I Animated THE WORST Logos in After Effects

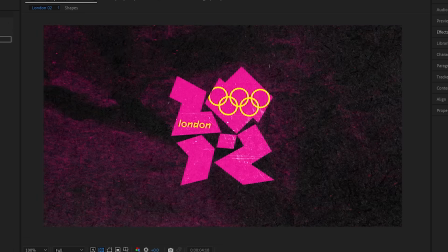[4:05]
On screen, in this textured chaos for just a few frames, with some half-tone texture of their own to add to that gritty punk attitude.
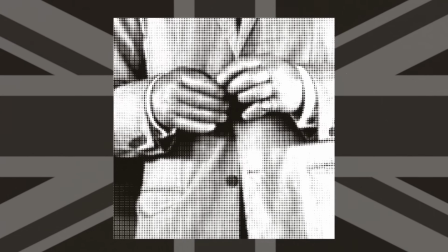[4:12]
Iconic British things like His Majesty the King, HP sauce, and the contents of the British Museum.
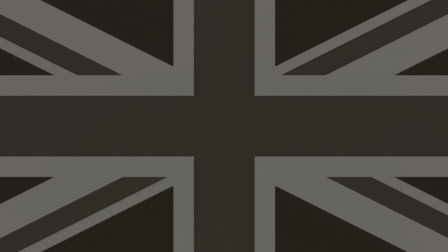[4:19]
Wait, that's not British. I'll just use beans on toast, which only looks like a crime scene.
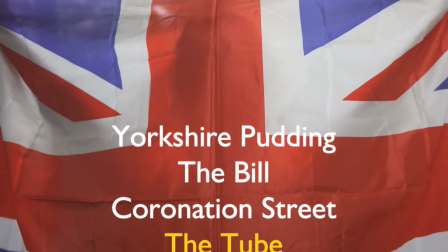[4:26]
Other uniquely British concepts I didn't have the space to include the tube, Sean Bean, and crisps.
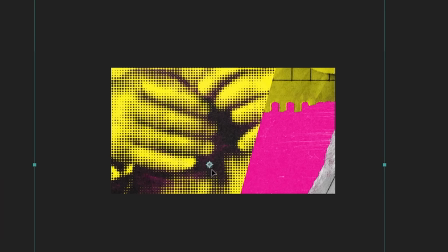[4:34]
So I placed those in the background for a few frames each, in our recurring colours,
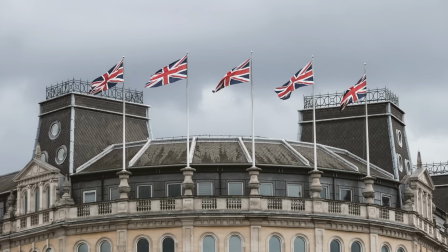[4:38]
as well as introducing a perfect 50% grey to represent Britain's iconic climate, and I was getting close.
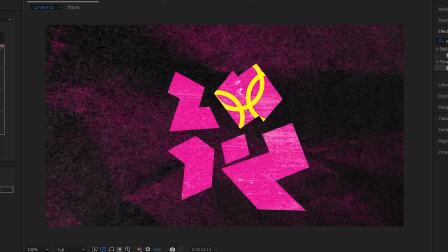[4:45]
I added some scribble textures on the frame surrounding the cut to the final logo to soften that transition a bit,
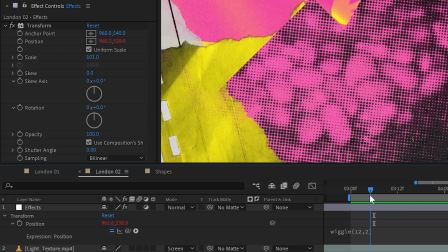[4:51]
and then some effects over everything. A subtle shake with the transform effect, so each section shifts a tiny bit to give it a bit more motion.
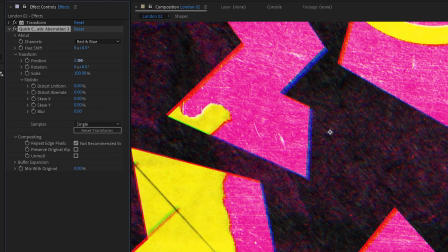[4:58]
Some chromatic aberration, which is where the color channels shift, but please, be subtle with this effect.
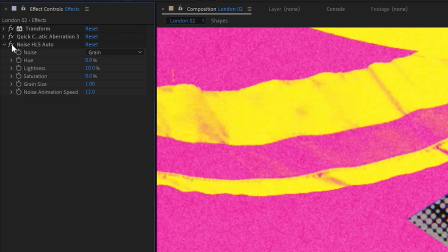[5:05]
Perfect! Then some film grain and a posterized time to keep all of that to 12 frames per second. And it was done.
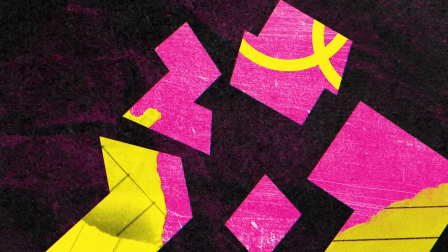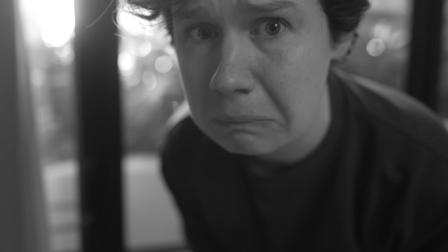[5:18]
Have your designs been called the worst of all time? Well, why not bring them to life with animation?
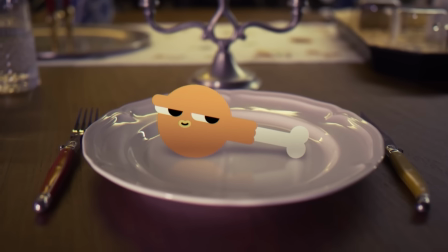[5:24]
And here at the Ben Marriott Animation Concern, we can help. We offer 2 packages: Motion Foundation, the ultimate beginner's guide to motion design,
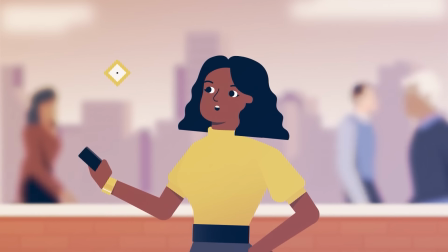[5:33]
and if you've already got a grip on animation, the advanced course, Master Motion Design, where you'll take your skills to the moon.
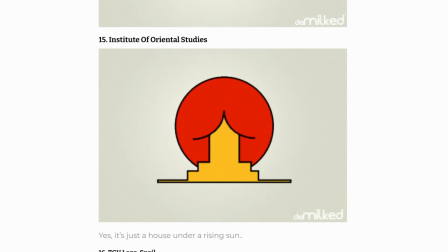[5:44]
The Institute of Oriental Studies is the most widely cited worst logos,
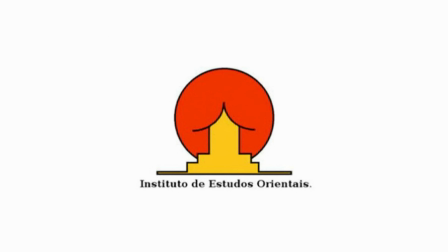[5:49]
all because of an unfortunate resemblance to a certain act that squarely puts this into the accidentally rude genre of logo, winning in a very competitive field. But I'm going to approach this as sincerely as possible to honor the pure intentions of the original designer.
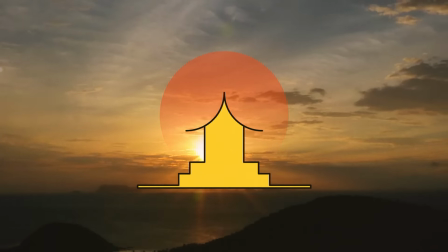[6:04]
A beautiful rising sun behind a temple, and absolutely nothing more.
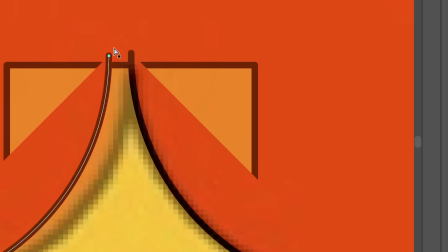[6:09]
The first step was to recreate the logo in Illustrator from this low-resolution file.
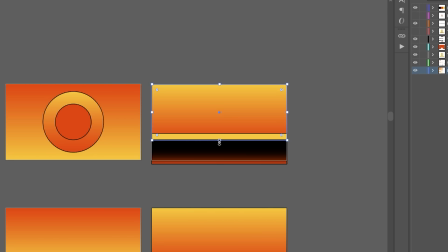[6:13]
I experimented with some designs using the existing color palette for gradients in the sky.
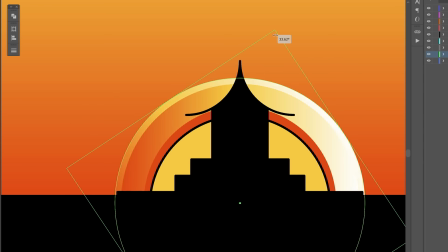[6:18]
I want to make it look beautiful, epic, serene, and then resolve to the original logo.
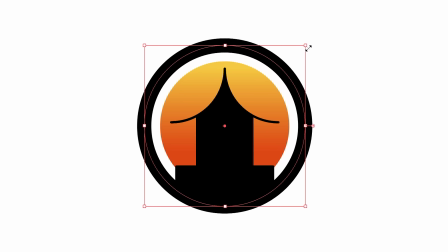[6:23]
But I had to stop when it started to look a bit too much like the Mortal Kombat logo. I've heard of training forearms, but this is ridiculous.
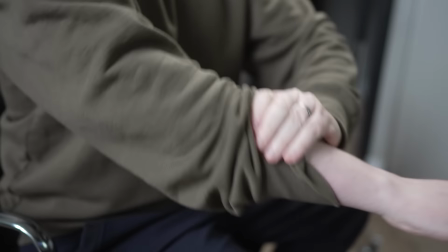[6:31]
Then I got to animating in After Effects.
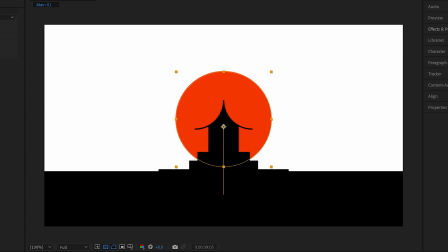[6:36]
First moving the sun into place, animating its position, then adding a gradient to the background that changes from red to white, moving down behind the temple.
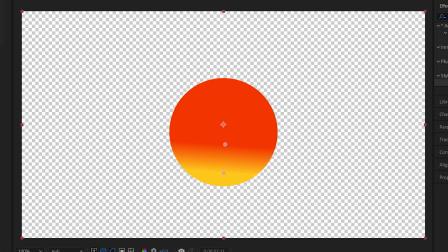[6:43]
I added a gradient to the sun too, so it starts yellow and gets redder as it rises, to contrast with the red sky at the start and the yellow sky at the end. Then it was time for effects. First was some distortion caused by atmospheric refraction.
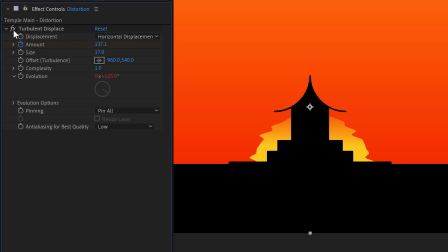[6:58]
So I threw on a turbulent displace effect, warping it horizontally.
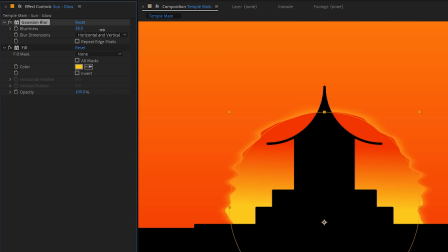[7:01]
I also added a duplicate version of the sun behind the original, colored it yellow, and blurred it out so that it appeared to have a yellow glow.
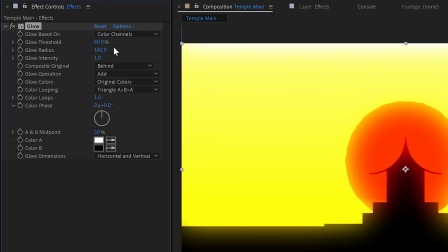[7:08]
But it needed more glows. A lot more glows. And the regular glow effect from After Effects just wasn't cutting it.
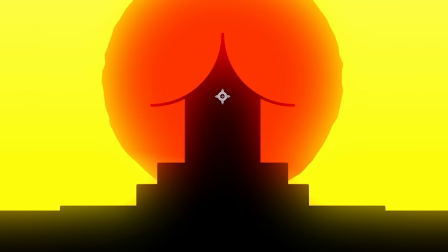[7:15]
I loved how the red and yellow of the sun and sky bloomed over into the shadow of the temple, but it was nowhere near enough.
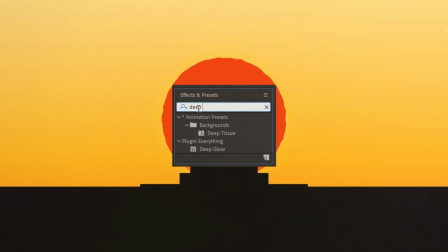[7:22]
So I brought out the big guns. Deep Glow, which is a paid plugin,
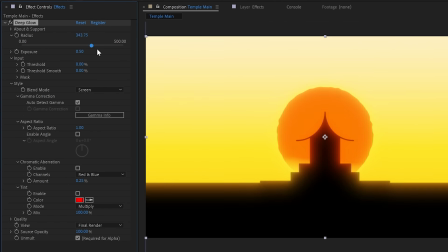[7:30]
but I think it's well worth it for the control you get.
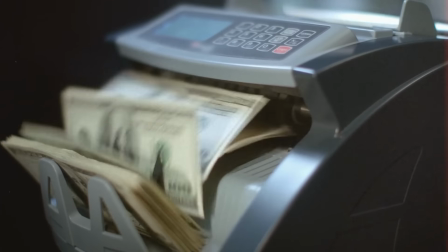[7:33]
I have left an affiliate link in the description where I'll get a small kickback if you want to check it out, but also a non-affiliate link as well if you'd rather see me in rags.
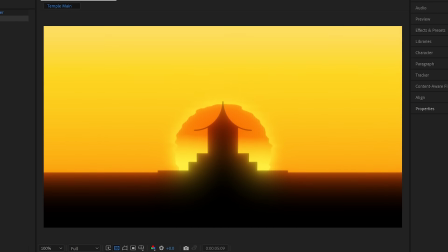[7:41]
The intense blooming looked great, but it brightened the yellows in particular too much away from the original color palette, and washed out the red from the sun. The colors were an iconic part of the original vision, so I couldn't just let that slide.
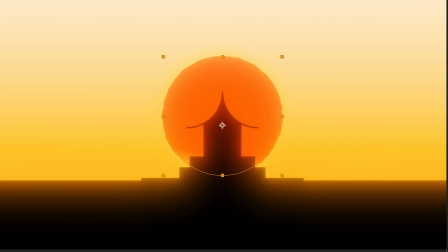[7:52]
I warmed up the yellows with a hue and saturation effect, and added another red sun copy that faded on towards the end when the glow was washing it out just too much.
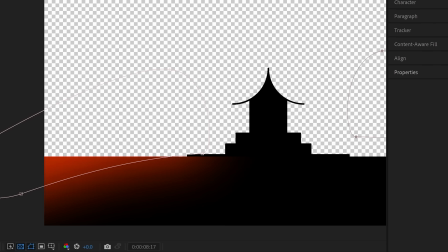[8:00]
Then I added some more glows, some to the ground manually by using feathered masks on a red solid that moved over the ground as the sun rose,
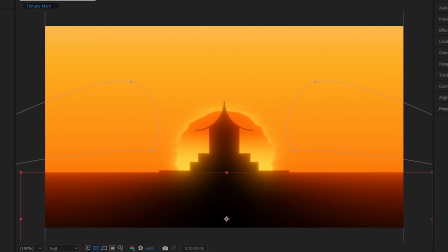[8:08]
giving the slight effect that the temple was casting a shadow and making the composition up to 8% more interesting.